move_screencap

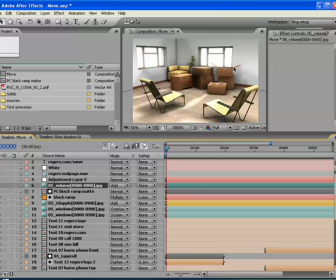Now, volumetric light means that if there was a little bit of dust in this room in reality and there was sunlight shining in, you'd get a little bit of light bouncing off of it, and you'd be getting some light shining in there. Now, initially when I decided to do that, I tried doing it with Trapcode Shine.
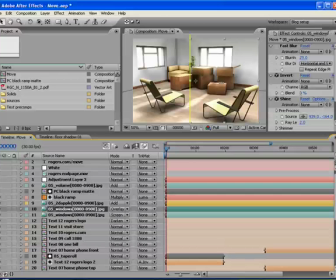I'll turn this on just so you can see what it looks like. I'll just do a capture there. Turn that off, and you can see you get some nice light rays that are coming in right here.
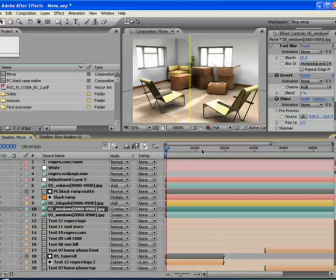And that was okay. It worked pretty good, but as the camera was moving around, I was having trouble lining up the shine by animating the source point and getting it to look like it was properly coming in. So what I decided to do is I went back to 3D Land here, and
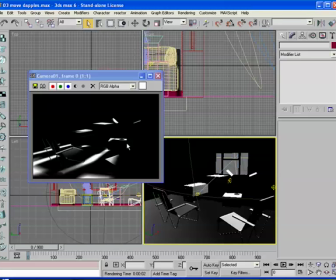using the same lights that I used for my dapples down here, I changed it into a volumetric light.
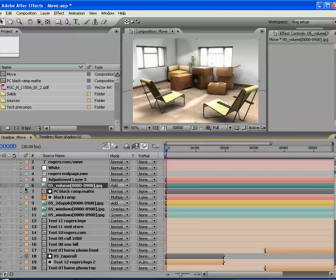And we'll turn that on, and there you go.
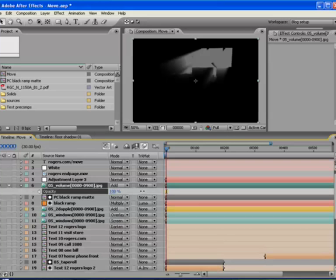Now if I solo this one, you can see, bring the opacity up to 100 there, you can see that as we go through, we're getting the actual 3D volume of the light in the scene.
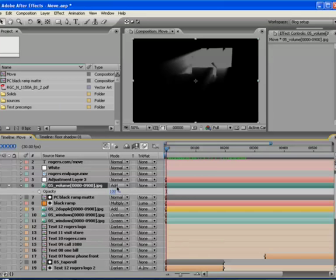So all I had to do again, as with the dapples, is change it to the add mode, change the opacity, I think it was down around 40% or so.
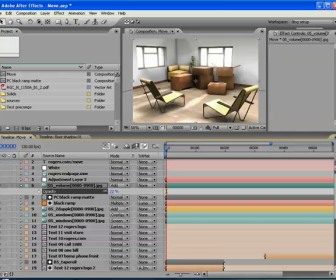And then we get some really nice volumetric light in the scene. And again, I can control how much I want by turning it up or down. That was another reason that I didn't want to put the volumetric light in the original scene, so that I could play around with it and make sure that I had control of that volume over the course of the
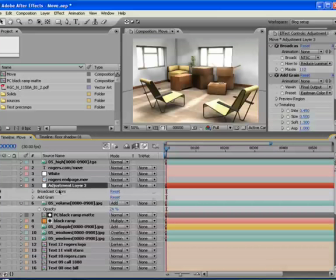animation. So the next thing I did is I've got an adjustment layer, and I put broadcast colors on there. I often do that just to make sure I don't have any illegal colors, so that when it goes off to air, it doesn't come back.
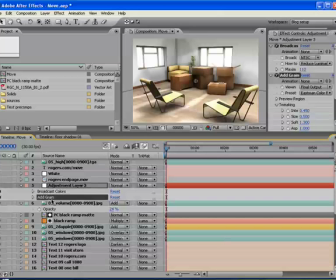And the other plugin or effect that I have is I wanted to add a little bit of grain to it, just to gunge it up and make it a little bit more real. It's a very, very subtle application of grain to it, just to make it look not quite so flat, not quite so 3D created.
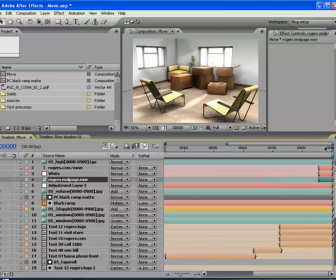The rest of the project here is just right at the very end. If I turn all this on,
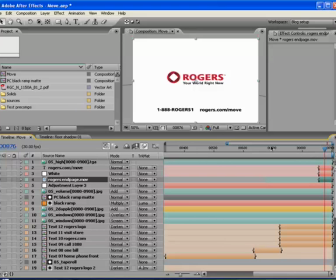turn that off there. Just the final page about how to get in touch with them and everything, and that's the project.
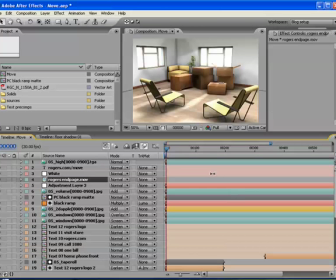So I'm going to go back to here and do a little capture of the scene right there, and then I'm going to turn on what it originally looked like.
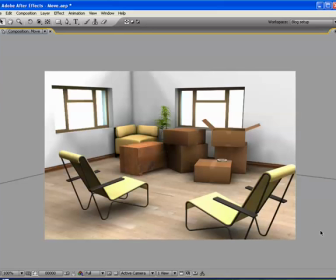Oops, maximize that window, zoom in, and we'll take a look at before and after.
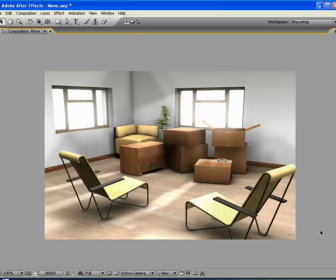So one can certainly argue if it was successful or not in terms of making it look photorealistic. To me, it doesn't look absolutely perfect. We were very happy with it. The client was very happy with it. Given a little bit more time and a little bit more rendering time, I would have gone with Radiosity,
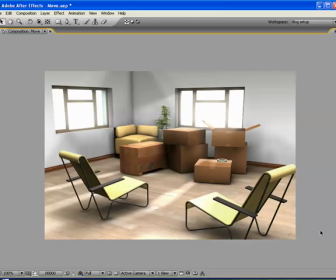and then I would have had even a better sort of a look to the whole thing.
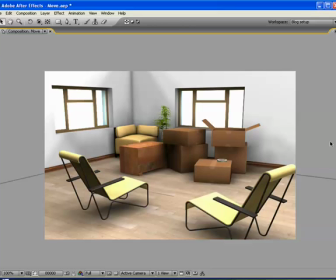But all in all, I was very happy with how it turned out. My name again is Alan Szyszko.
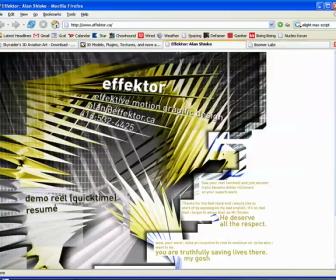I'm a motion graphics artist. And hope everybody enjoyed this little demo on how I did the project.